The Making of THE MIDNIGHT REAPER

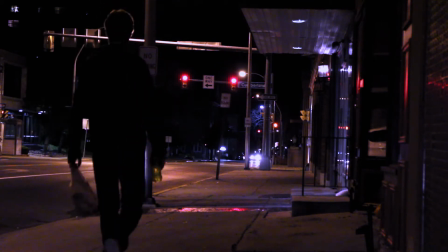Hey, what's up everyone? I'm Loryn, the director, editor, and titular Reaper in our horror short film, The Midnight Reaper.
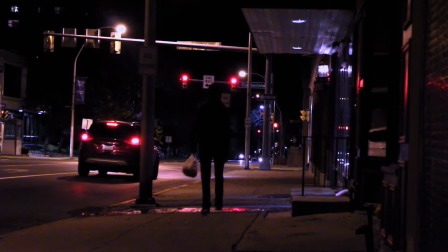I've actually had this idea for a couple of Halloweens now.
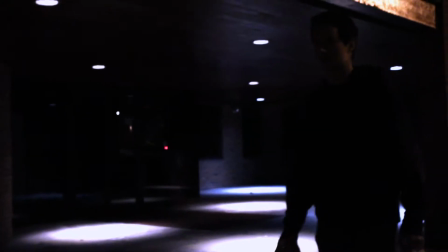Originally, the only concept I had for it was the central visual effects shot of the Reaper character stalking the pedestrian.
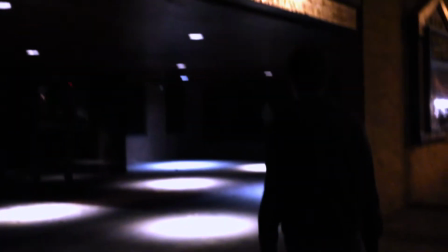I saw that scene clearly in my head, but I had no idea what the Reaper was, who the victim was, or what happens after that.
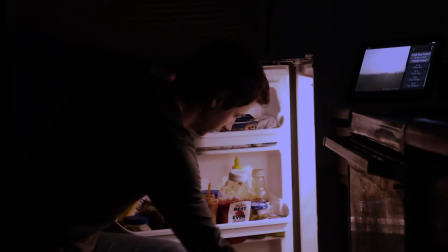All I knew was that this guy was gonna die somehow. I spent some time searching for the story until I landed on an occult serial killer.
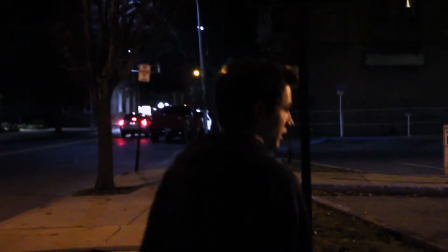Classic. I pitched the idea to Raph and he set to making it a script.
Action?
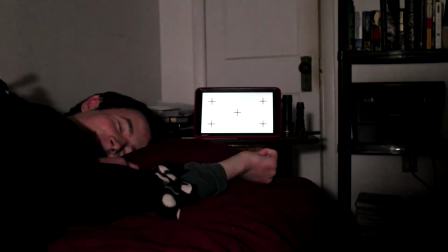Sorry.
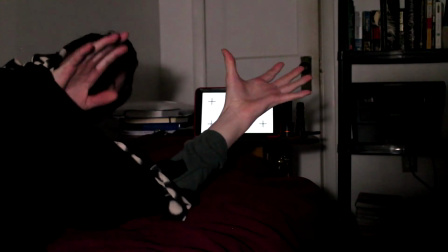Sorry, him saying action and the action being not doing anything, and action?
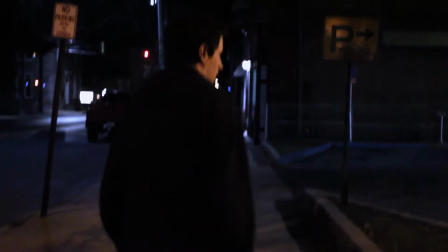Just hit me.
So we contacted a friend of ours named Jeremy to play the pedestrian, and another friend of ours named Jeremy to play the podcast host.
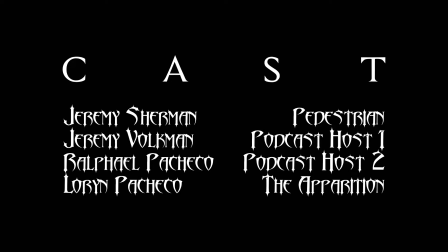Yep. Everybody who worked on this short was either named Jeremy or Pacheco.
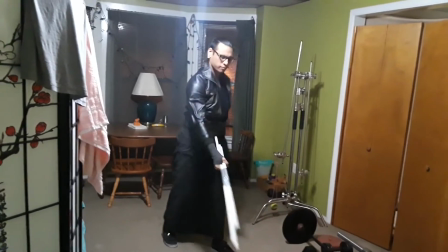We started filming this on the weekend of Halloween 2019, which was nice because I was able to walk around in full Reaper costume and no one even batted an eye.
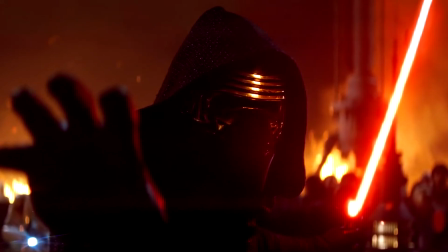In fact, someone actually thought I was Kylo Ren from Star Wars, and Jeremy Sherman, who played the pedestrian, said I looked like a ring wraith, so I'm glad the look came together in the end.
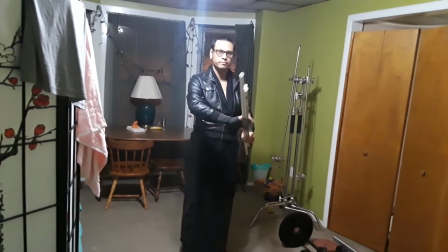See, the thing is, that costume was completely cobbled together at the last second.
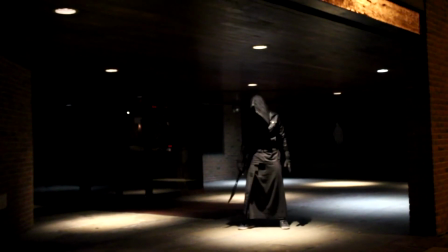I had purchased this flowy garment online for this shoot, but it didn't arrive in time, so I had to improvise.
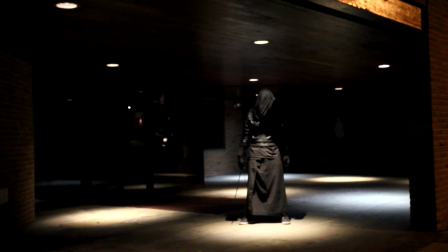The skirt is actually a bedsheet that I folded and wore kind of like a great kilt, and the hood was just a scarf that I tucked into the jacket.
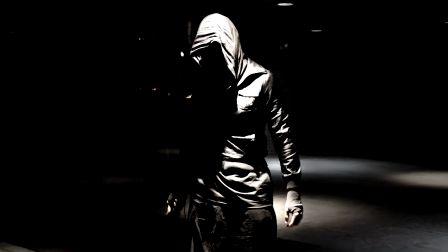The final product actually looks fantastic on camera, and I'm sure a lot of it is because Raph is behind the camera.
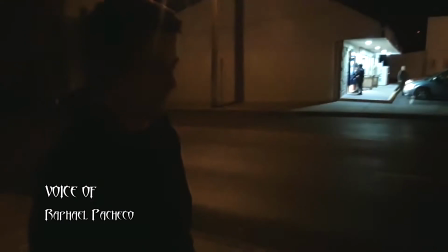I was actually running double duty on this production.
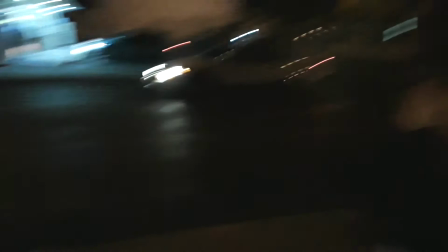First, I was tasked with writing the screenplay for the idea and the story that Loryn had developed.
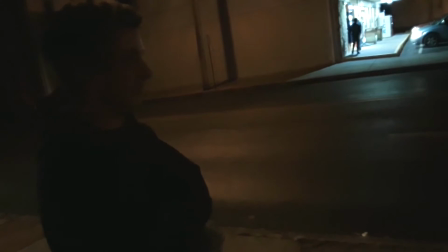And then I was also the director of photography during production.
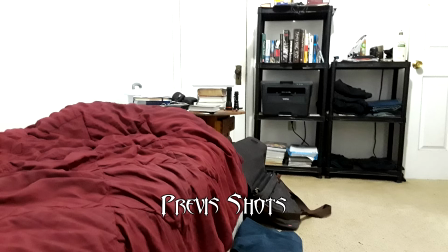And I actually petitioned for that role because when Loryn started expressing his ideas to me, I actually got a pretty clear picture in my head of some of the compositions, especially in those first couple of scenes. And I had this very specific feel that I wanted to evoke with the imagery and shooting those first 3 or so scenes with basically long, drawn-out, singular takes. It's also worth noting that all of the interior scenes at the beginning had a
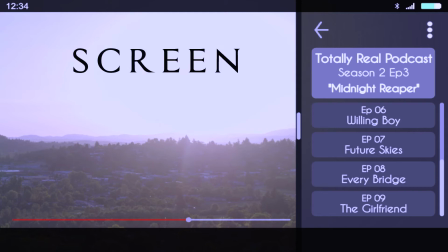little bit of visual effects and compositing to them as well that I don't know if most people caught.
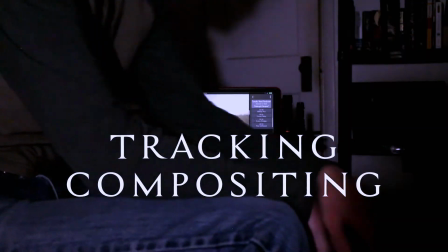And there were a lot of little ways that I used the photography to evoke certain feelings.
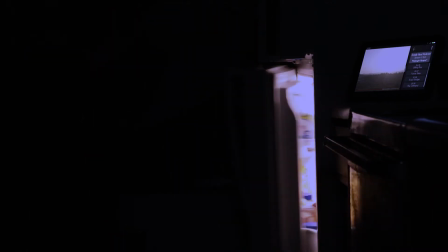First of all, while we're following the pedestrian down the street,
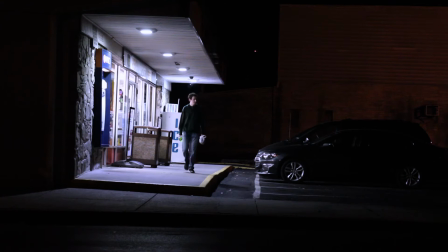I pretty much shoot every shot on long lenses so as to kind of give it a feel that we're like looking at him from a distance, give it that stalking sort of sensation. And then furthermore, those shots are also locked down on tripods,
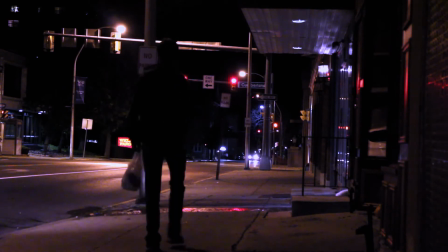and it isn't actually until we first see the Reaper
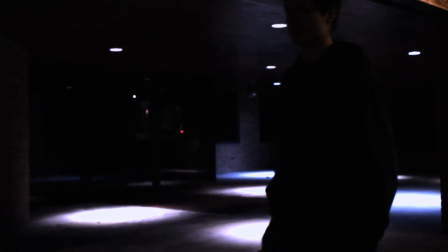that we get our first moving shot of the entire short.
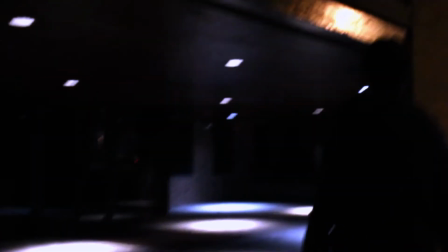And then from that point on, now that that character is aware of the Reaper's presence,
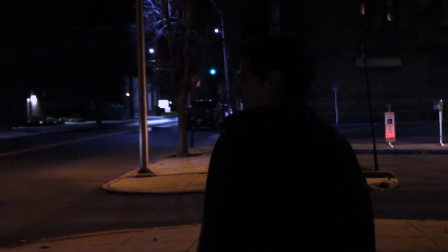all of a sudden the rest of the short is shot in moving shots, handheld, shaky sort of imagery.
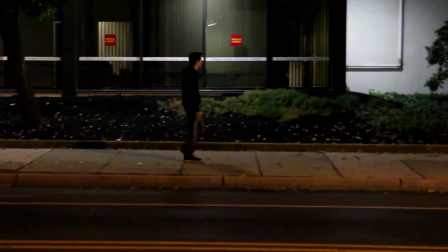Anyway, so there are a lot of little decisions like that that basically contribute to the visual storytelling, and especially since there's no strict dialogue,
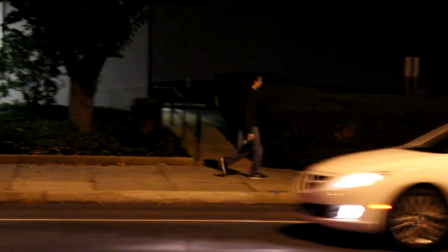at least not in the scene itself, a lot of that visual storytelling kind of has to take the place of it.
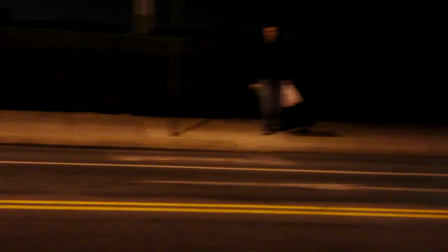So anyway, that's my little interjection. Back to the more important stuff.
Yeah, so we're just waiting for the convenience store to clear out.
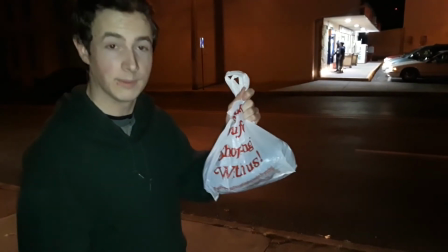And I'm gonna walk in and walk out with this bag, hoping that they don't think that I'm stealing
something. I learned a lot from this shoot.
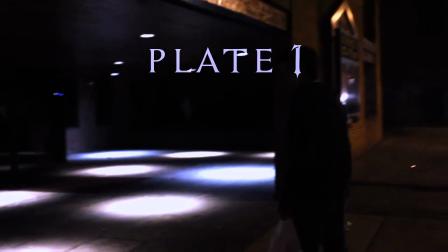Like I said, I could see the core VFX shot in my head clearly, and I had an idea of how to block it.
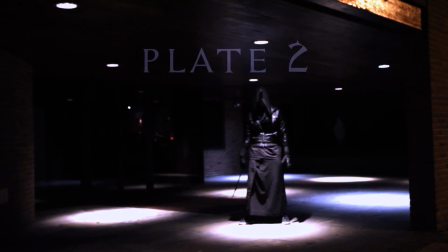However, due to my lack of experience directing for VFX, the actual process of shooting it was much more difficult than it should have been.
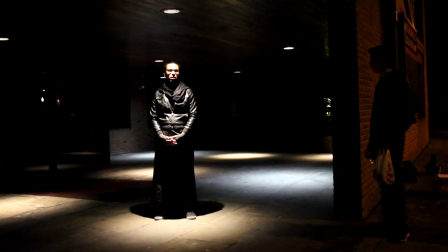I'm thankful to Raph and Jeremy who patiently worked with me as I tried to translate what I saw in my head to blocking on set.
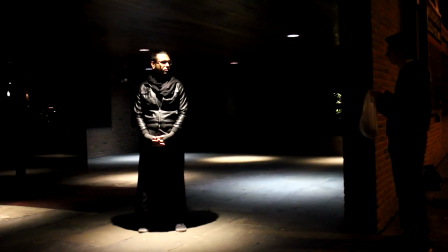Not only that, but because this was our first time attempting this kind of a shot, I anticipated it to be a lot harder than it actually was.
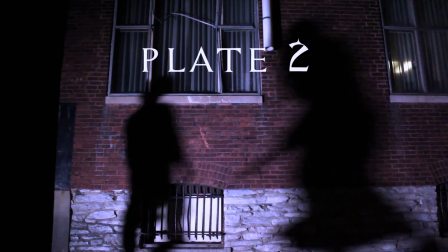I'm pretty sure I created much more difficulties for us on the set because I was trying to work around problems that weren't actually problems.